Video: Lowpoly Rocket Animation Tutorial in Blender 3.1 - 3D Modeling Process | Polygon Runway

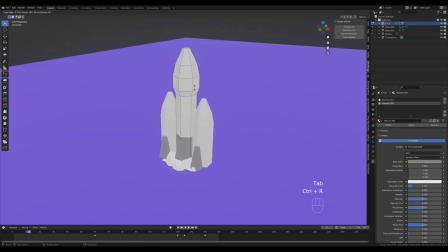And now to make this a little bit interesting, let's create another loop cut here, alt click the loop, and let's add some red color just to add some interesting detail here. And we can do the same here.
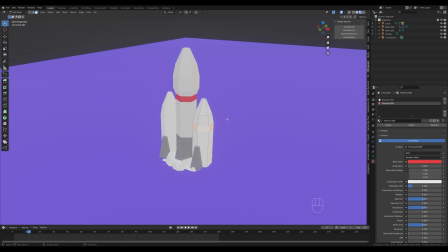First of all, let's add that white material and let's pick the red color from the list, click assign, and we have our little rocket.
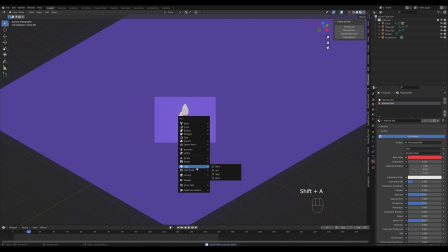Now let's press Shift A and let's add some light. I will add the sunlight.
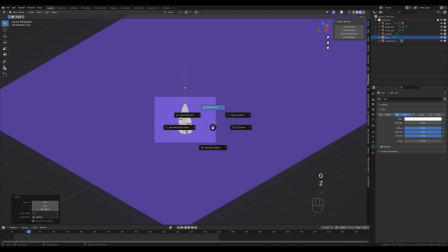I want this to be nicely defined. I will hold period, switch to 3D cursor. Now press R, X, and 30 degrees, and R, Z, 45 minus. And let's set the strength to something like 3, and let's preview with the scene lights and scene world.
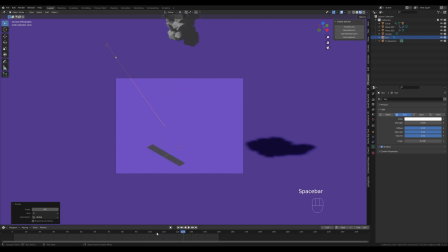So we have something like this in place. Now I want to render this out in cycles because I think it will give us some nice light definition and nice shadows. So let's press Ctrl B and limit the view so we don't render anything outside the camera view. And now let's switch the render engine to cycles. I will switch to GPU and enable some denoising,
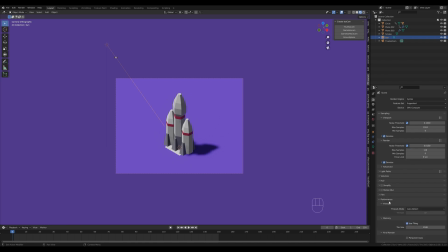and I will use only like 128 samples for this kind of animation, and I'll reduce tile size.
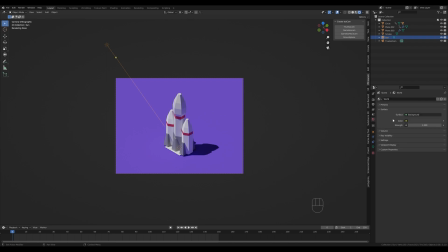Okay, now let's preview this, and to get some better ambience, I will go to the world settings and add some violet color for the world light. You will see how it fills the shadows and gives much nicer vibe to our animation. So that's our little rocket launch animation. Basically, this is it.
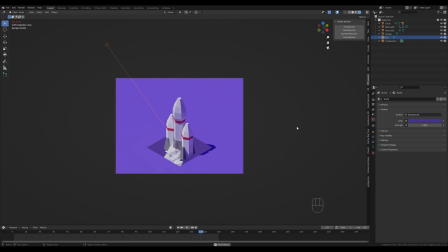This is our loop. I really hope you enjoyed this one. If you did, please leave that like. It will really help me. And again, if you're new to the channel and you'd like to see content like this in the future, please hit that subscribe. Thank you all for watching and have a wonderful day.